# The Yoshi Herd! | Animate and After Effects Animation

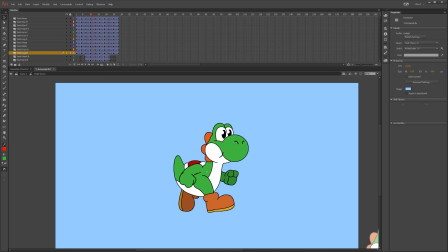[8:08]
It's a really good resource if you're trying to figure out animation as just far as character-driven animation, and it goes through all of the core concepts, you know, follow through, squash and stretch, secondary animation,
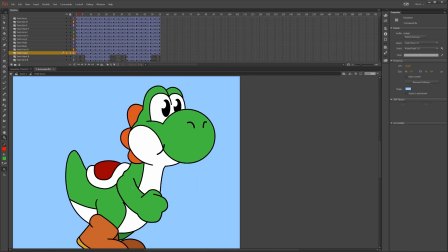[8:23]
all that stuff. If that's something you're really interested in, I highly recommend checking out that book. It helped me a lot when I was first in art and animation school, and I probably couldn't have figured anything out without that book.
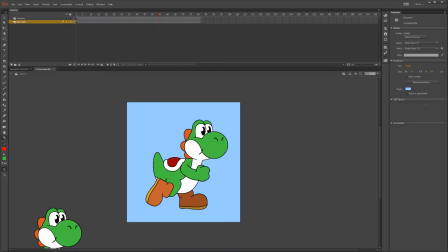[8:34]
So it is the go-to. It is the animation Bible, I would say.
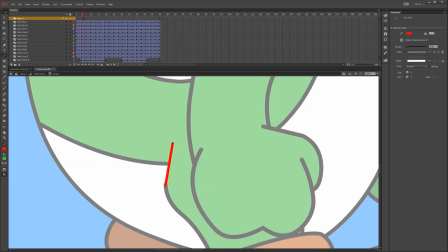[8:39]
It's good stuff. And you see this in a lot of animations or a lot of television shows even now.
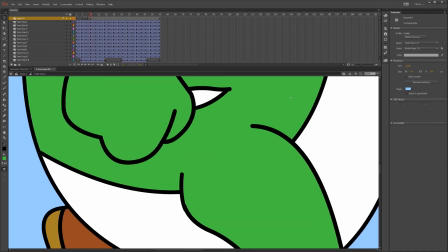[8:45]
For instance, I've seen this a couple times in Family Guy,
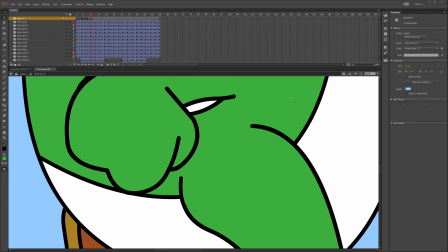[8:48]
where Peter's mouth moves so extremely that it actually breaks the boundaries of his face.
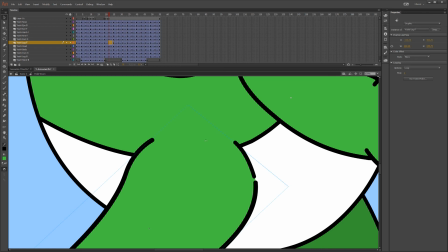[8:55]
So you'll actually see where the line art stops and it's just the interior color of his skin.
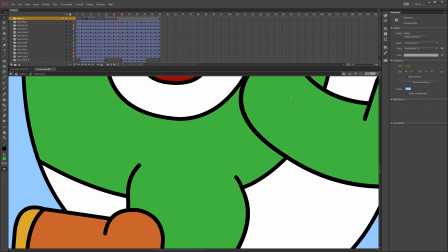[9:01]
So that's kind of what happened with Yoshi's leg. It moved to the point where the line art no longer matched with it.
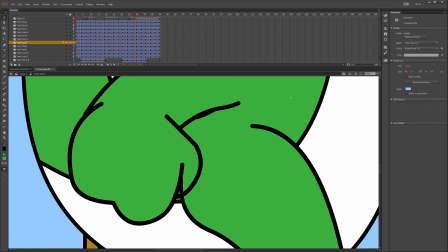[9:08]
So I always make another layer above all the rest,
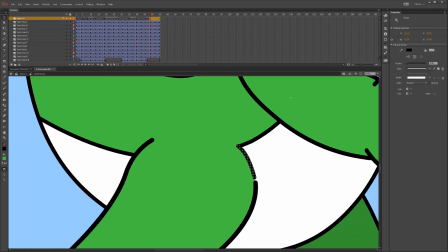[9:11]
and then just start filling in those gaps with just drawing line by line by line by keyframe by frame,
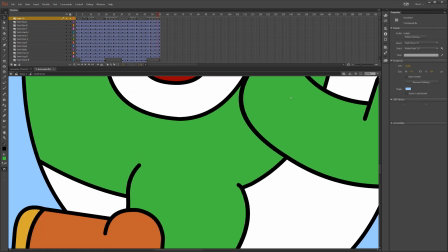[9:17]
or yeah, by keyframe by keyframe by keyframe to fix those little errors.
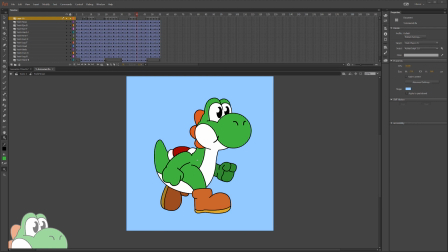[9:21]
And a lot of times you won't notice it, particularly on something like this where it's just like a walk cycle, but for me, I just wanted to give it that little extra layer of polish.
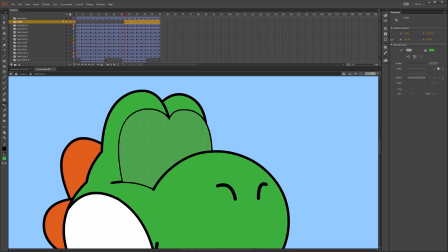[9:30]
So one of the things I had to do was add a blink to Yoshi, just like I did for the previous animated video, just because I didn't want him to have like that dead stare. So basically, he goes through his walk cycle twice, but blinks once.
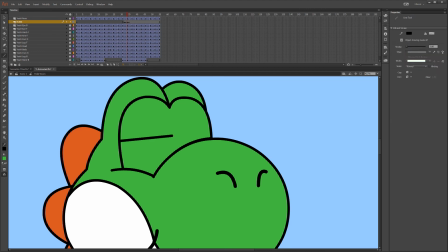[9:43]
So that's why I duplicated the frames, just so I can have him blink once between 2 cycles, so it didn't look like he was just blinking like a crazy person.
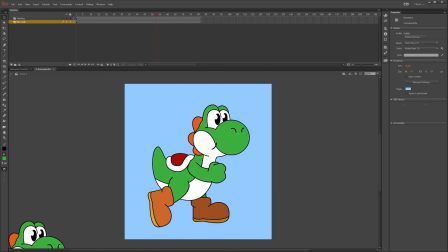[9:51]
So I think it helped make it a bit more natural. And I really like how this walk cycle turned out.
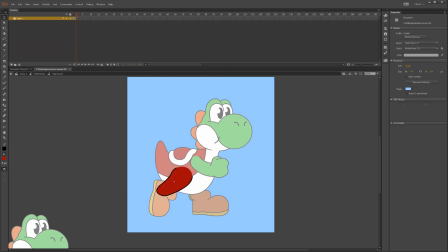[9:57]
It was so much fun. And like I've said, like I really want to get back into doing animation a lot more often.
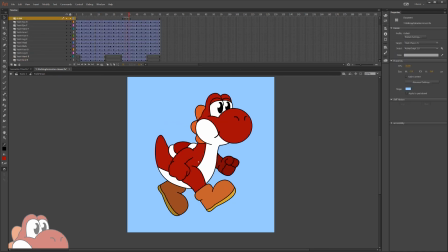[10:03]
It's just it takes a lot of time to do. But it's a lot of fun and it's super rewarding once you're done.
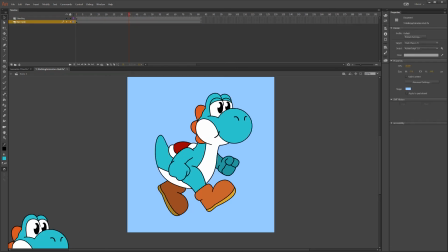[10:10]
So now we are creating all of the alternative Yoshis, all the different color Yoshis,
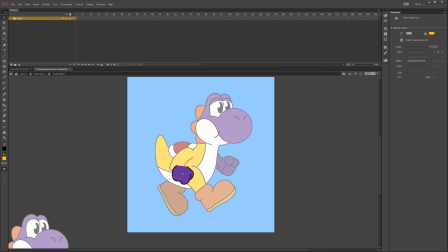[10:16]
and because I said before in the previous video that we're gonna have like one Yoshi kind of like walk out and kind of like be like hello,
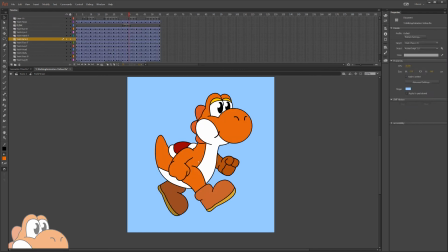[10:24]
and then we're gonna have a herd of all the other Yoshis kind of go by him while he's doing that. So now that we have the herd, we need to make the Yoshi that says hello.
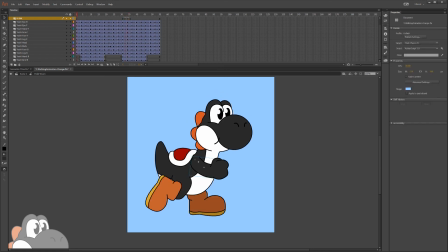[10:33]
So this part's a little bit tricky because we've got to take him from a walk cycle to a standing pose,
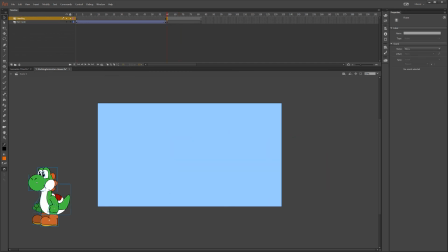[10:38]
do kind of this gesture, and then go from that gesture back into the walk cycle.
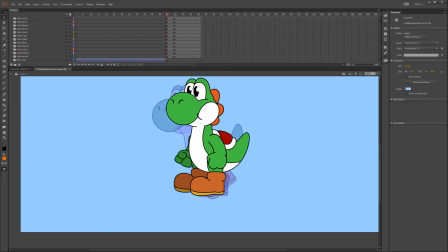[10:43]
So this part was a little tricky, and I used a thing called onion skins. Now, onion skins is much like if you were doing animation, you would use a light table,
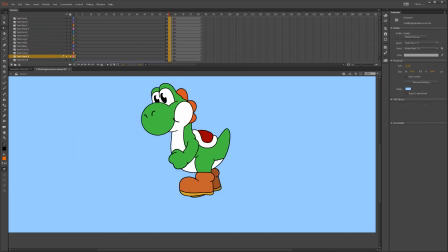[10:52]
and a light table basically shines through all your papers so you can see all the different poses and then draw the in-between of those poses.
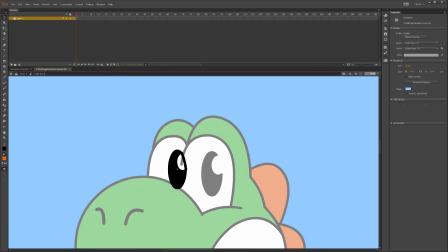[10:58]
Onion skinning is very similar to that, or it's basically the same concept as that. So it allows you to see the layers before or after the one that you're working on.
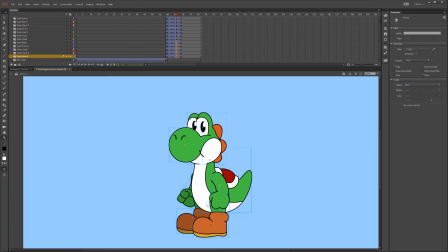[11:07]
You can extend it out to see as many layers as you want, but it starts getting confusing the more and more you expand out the onion skinning view.
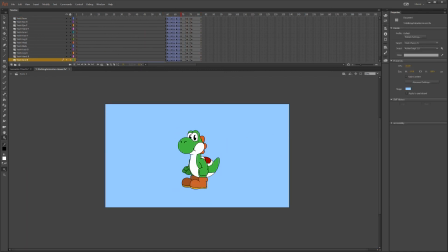[11:14]
So I recommend just leaving it to a couple of frames or else you're gonna really confuse yourself.
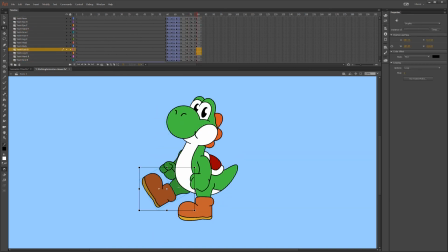[11:21]
So this is where we're gonna employ a lot of squash and stretch for Yoshi, and I use squash and stretch a lot to kind of hide the transitions between one object to another or one pose to another.
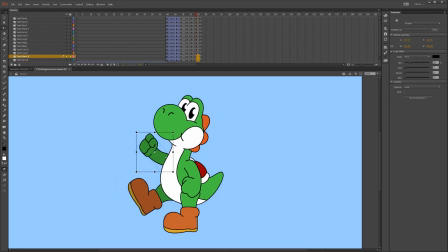[11:30]
And I use that in particular because like I said, we're moving from a walking pose to a standing pose, and then from the gesturing pose back into the walking pose. So we kind of need to transition them in from each of those states of movement.
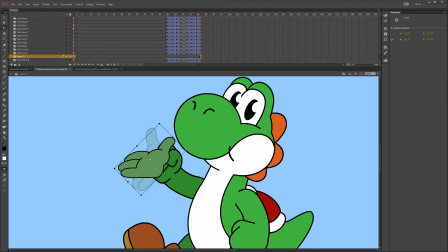[11:43]
And that would be really tricky if you just had it perfectly still with only subtle movement, because you would sort of see that transition, especially because he's going from momentum to zero momentum. So the squash and stretch kind of hides the transition between that level of momentum.
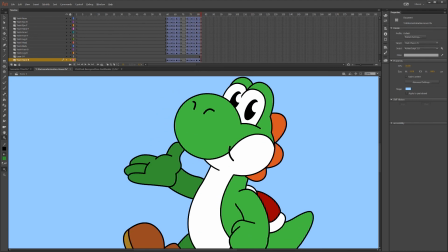[11:59]
And of course, I'm giving him once again that kind of like that very Mickey Mouse pose, like hello type thing.
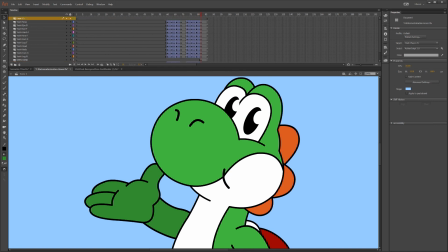[12:04]
I wanted to kind of emulate the pose that you saw in the posters that we created for the ride, just so it's a little bit of a callback and we keep things consistent.
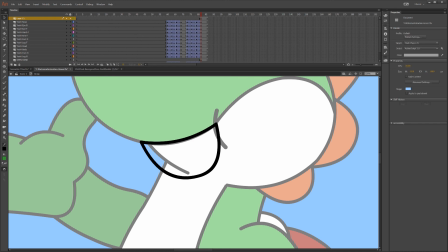[12:13]
And then of course I had to have him smile a little bit, you know, get his nice little Yoshi smile going,
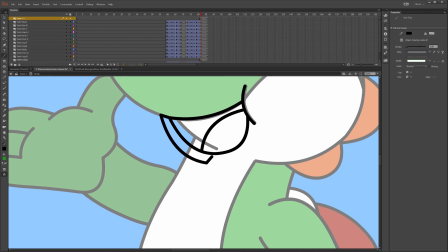[12:19]
and just adding like those little bit of details. This was so much fun.
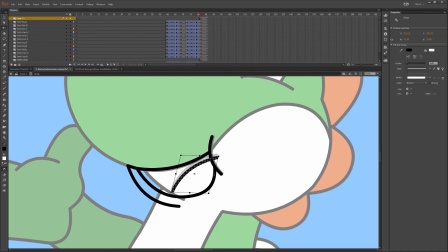[12:24]
I know I've said that so many times, but I love doing this. This was so much fun to work on.
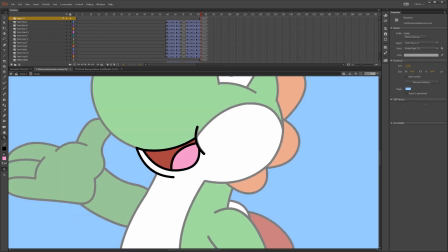[12:29]
So what I had to do here was, once we had all those extra pieces on different layers,
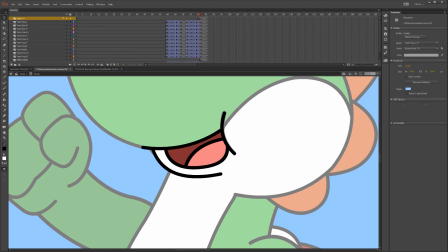[12:36]
I had to also convert those into graphics so that they could be animated,
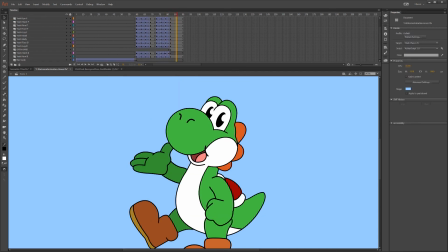[12:41]
because I wanted the mouth to not just appear but have a little bit of an in-between from when his mouth is closed to when his mouth opens, so it's not just like it appears.
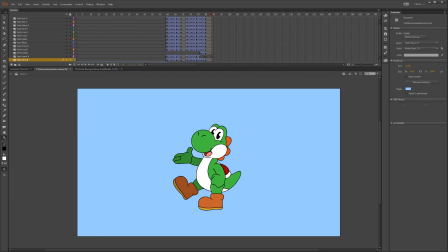[12:49]
The hand is not such a big deal because you can move your hand so fast that just switching it from the closed hand to the open hand,
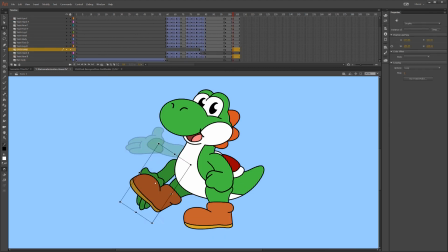[12:57]
I don't think it was as big of a deal because you don't really notice that transition. But most of the time we're looking at characters' faces.
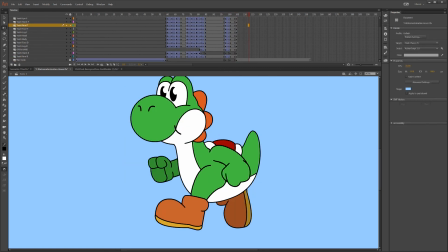[13:04]
So for character faces, I always want to put in just a little bit more detail, whether it's adding more layers to the blink and not just having it just be one frame worth of animation,
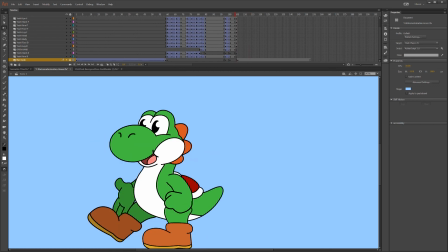[13:12]
or it's the mouth movements. I always try and give it just that little extra detail because you're always looking at the character's face.
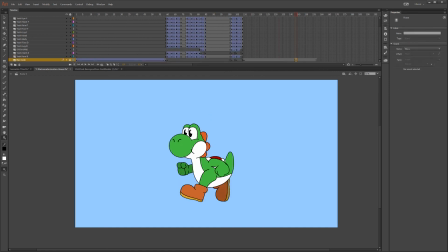[13:18]
So most of the other things you can kind of get away with if you have the character face looking just right. And there you have it.
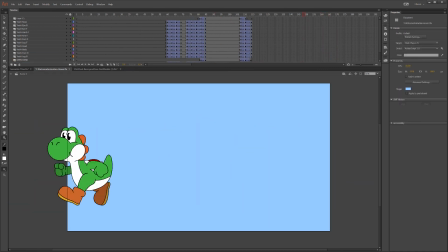[13:25]
We've got Yoshi going from a walk to a pose to another walk, and it was a lot of fun, man, but it was a little complicated at first.
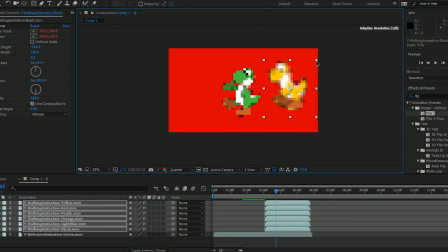[13:34]
So now we're jumping into After Effects, where we're going to be putting this all together.
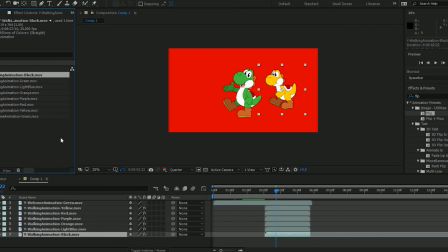[13:39]
So once I exported all of these animations into
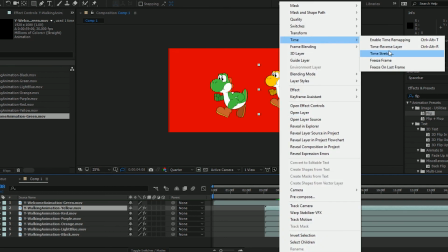[13:44]
transparent files so that they don't have a background, I brought those into After Effects, where we're going to be doing a bit more work to them.
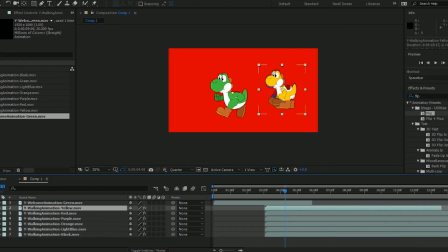[13:50]
We're going to be adding a bit of extra stroke weight to them so that they kind of pop from the background.
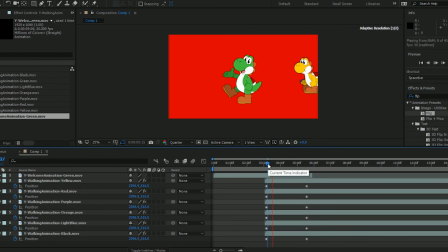[13:56]
We're going to be adding an animated background, which I created a background that was fairly similar to the one that we did for the previous Yoshi animation, just again to keep it consistent and similar to each other.
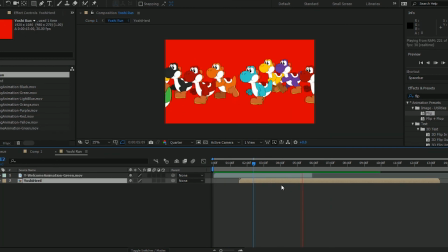[14:07]
And what I decided to do was I kept Yoshi's timing, the green Yoshi's timing, the same, but I took the walk cycles,
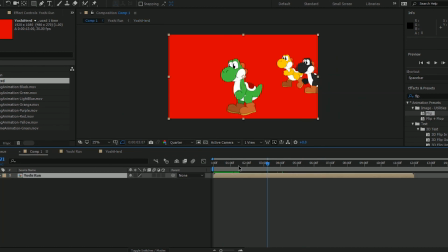[14:14]
the run cycles, whatever we're calling them, I took those cycles and I sped them up just a little bit to make it seem like they were moving just a bit faster.
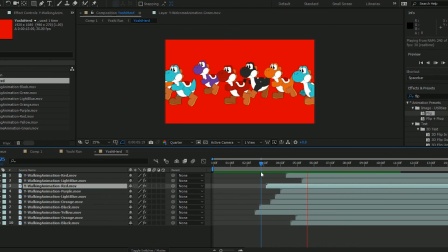[14:21]
And then from there, I just kind of changed the timing on them, moved the layers around a little bit so it didn't look like they were all stepping at the exact same time.
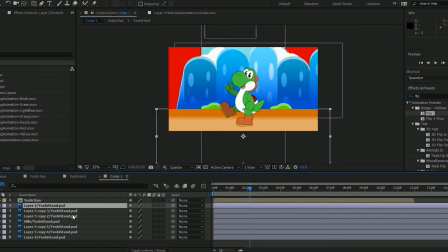[14:30]
Otherwise, it would look like an obvious reuse of the cycle. But because we staggered them, it makes it look like they're all kind of doing their own thing. And in fact, fact, I think I even like changed the timing on some of them versus others, so I made the timing stretch more extreme or less extreme.
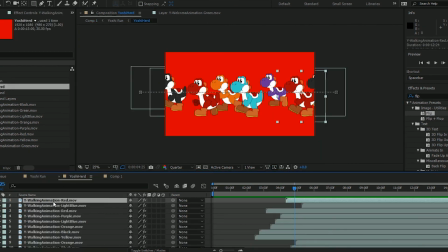[14:45]
So now not only do we have a timing difference in regards to when they start moving, but we also have a timing difference in how long it takes for them to complete their cycle. And it's really nice because in After Effects, if you only did like a really short cycle, you can actually go in and tell the footage to repeat.
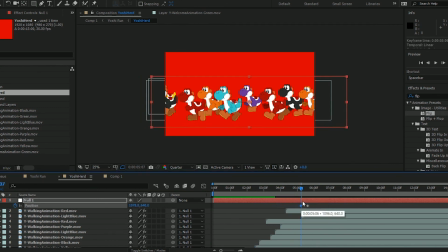[15:01]
So you don't have to like copy and paste the same layer and like move it over.
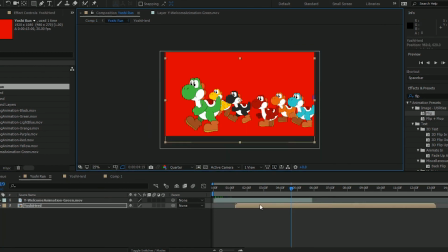[15:05]
No, you can just go into the actual project, look at the file that you want to have repeat, and I think it's under the properties, and then you can just tell it to repeat the frames.
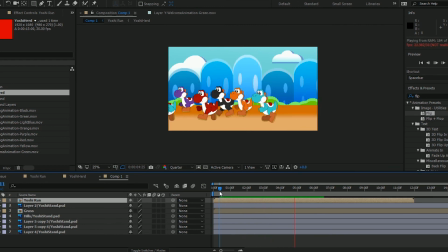[15:14]
So that's super helpful if you want to like keep it consistent and be able to use short cycles over and over and over again so they just keep repeating themselves.
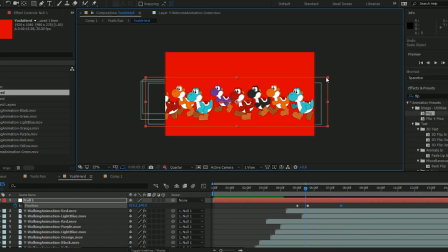[15:22]
Alright, so we're coming down to the end of this video, so we are going to stop the time lapse and move into the final render of this animation.
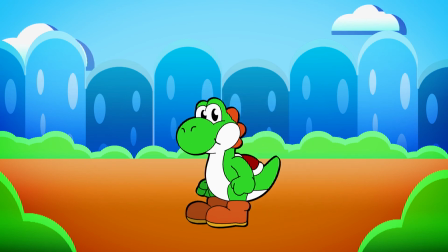[15:33] Yoshi!
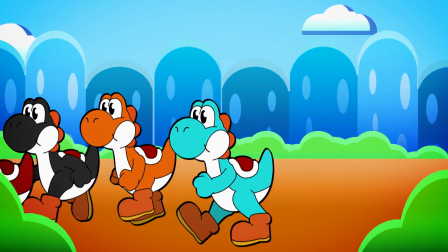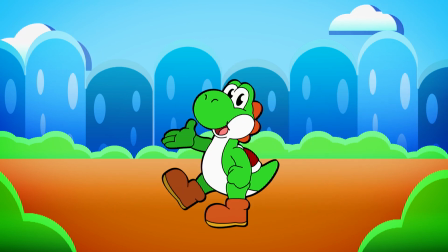[15:40] Yoshi!
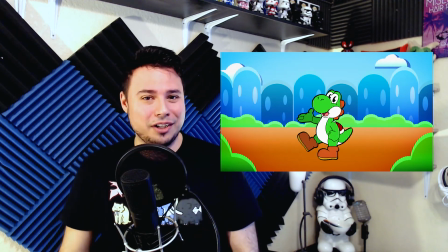[15:44]
Alright, so that's the final animation for the first Yoshi encounter on the Yoshi Coaster that I'm building over on my gaming channel. This was a lot of fun to make. It's been a while since I've had to do a walk and a run cycle, so that was a lot of fun, and just having a whole herd of Yoshis.
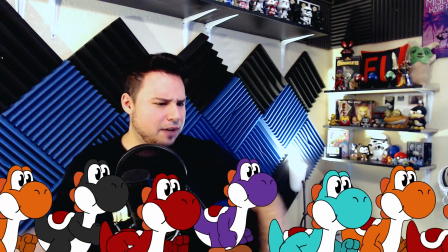[15:59]
Whoa, hey, come on guys, I'm trying to make a video here. This is ridiculous. Where's Mario? Where's Luigi? Come on, guys. Anyways, this was a lot of fun, and I hope you enjoyed it. If you want to see how this animation is going to be incorporated into the park that I'm building, go check out my gaming channel on Friday for the video. As always, thank you so much for watching. I really appreciate it. I hope you're having an amazing day.